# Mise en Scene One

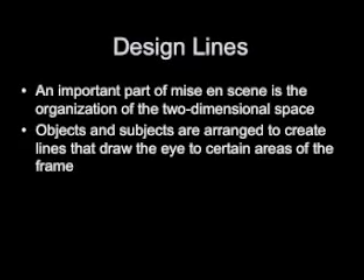Design lines are an important part of mise en scène and the organization of the two-dimensional space.
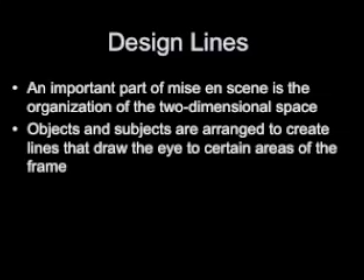Objects and subjects are arranged to create lines that draw the eye to certain areas of the frame.
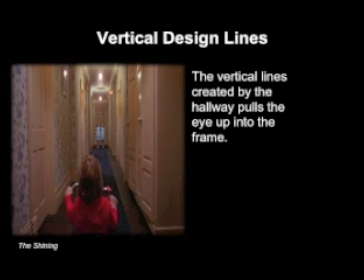Vertical design lines. The vertical design lines created by the hallway pulls the eye up into the frame.
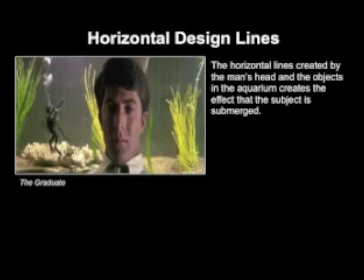Horizontal design lines. The horizontal design lines created by the man's head and the objects in the aquarium creates the effect that the subject is submerged.
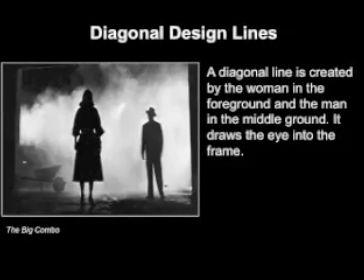Diagonal design lines. A diagonal line is created by the woman in the foreground and the man in the middle ground.
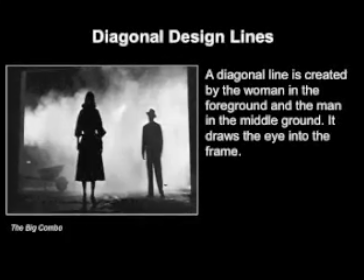It draws the eye into the frame.
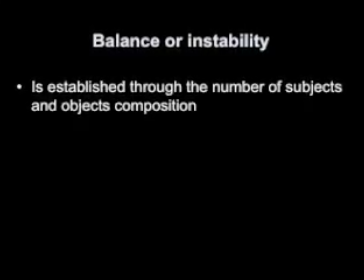Balance or instability is established through the number of subjects and objects in the composition.
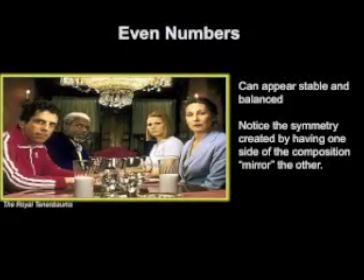Even numbers can create a stable and balanced composition.
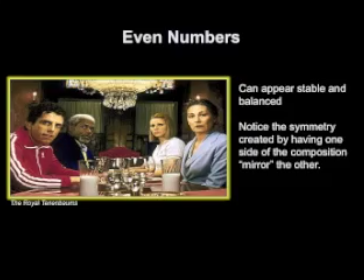Notice the symmetry created by having one side of the composition mirror the other.
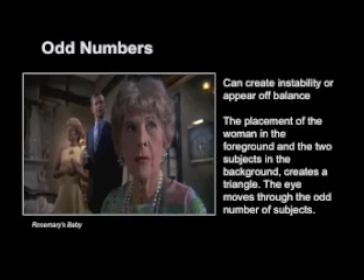Odd numbers can create instability or appear off balance.
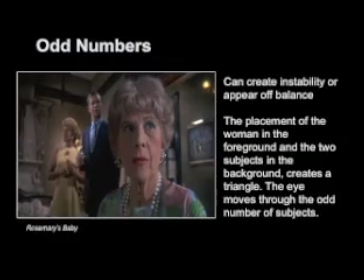The placement of the woman in the foreground and the two subjects in the background creates a triangle.
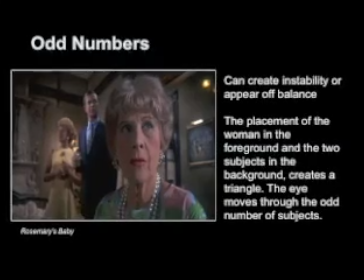The eye moves through the objects and subjects in the frame.
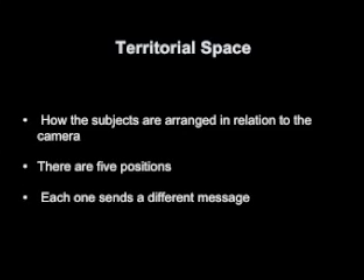Territorial space is how the subjects are arranged in relation to the camera. There are 5 positions. each one sends a different message.
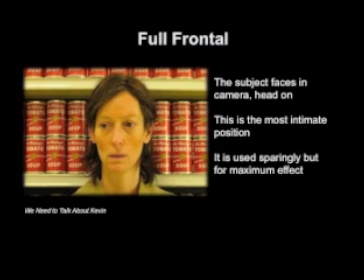The full frontal position has the subject facing the camera head-on. This position is the most intimate. It's used sparingly, but for maximum effect.
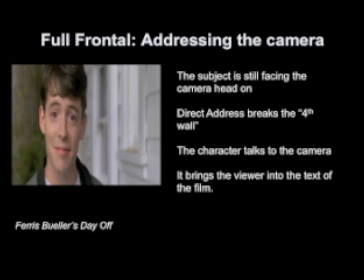Another example of full frontal has the subject addressing the camera. He's still facing the camera head-on. The direct address breaks the fourth wall. The character talks to the camera. It brings the viewer into the film.
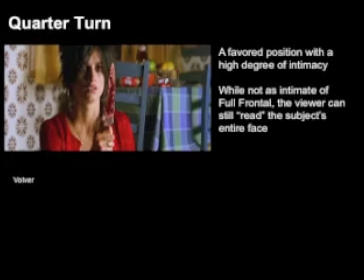A quarter turn is a favored position with a high degree of intimacy.
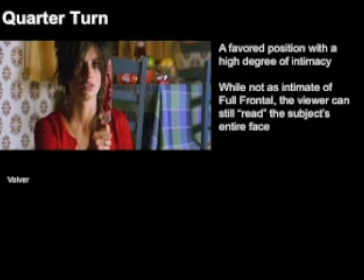While not as intimate as the full frontal, the viewer can still read the subject's entire face.
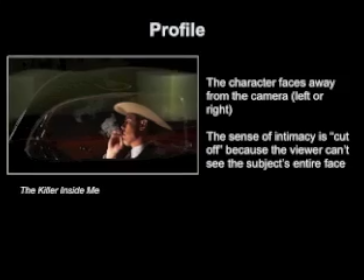Profile. The character faces away from the camera left or right.
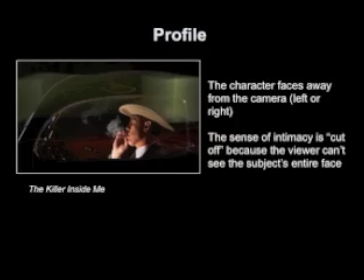The sense of intimacy is cut off because the viewer can't see the subject's entire face.
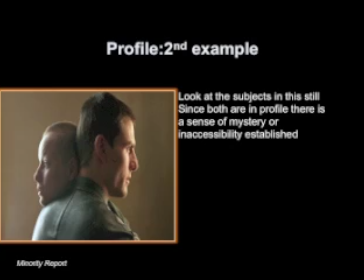Look at the subjects in the second profile example. Since both are in profile, there's a sense of mystery or inaccessibility established.
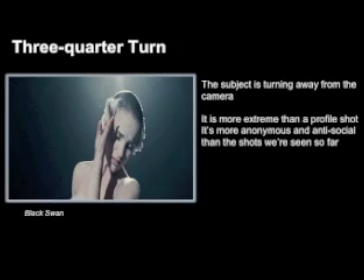Three-quarter turn. The subject is turning away from the camera. It's more extreme than the profile shot. It's more anonymous and antisocial than the shots we've seen so far.
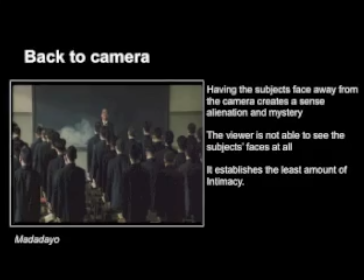Back to the camera. Having the subject's face away from the camera creates a sense of alienation and mystery.
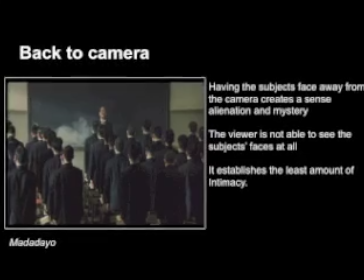The viewer is not able to see the subject's faces at all. It establishes the least amount of intimacy.
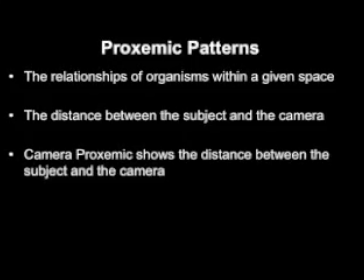Proxemic patterns. The relationships of organisms within a given space.
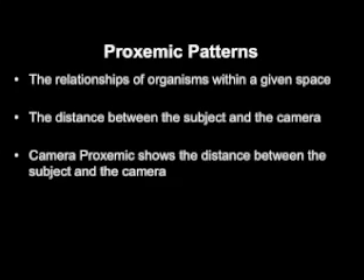The distance between the subject and the camera. A camera proxemic shows the distance between the subject and the camera. We'll be looking at proxemic relationships inside the world of film and then the effect that they have on us, the viewers.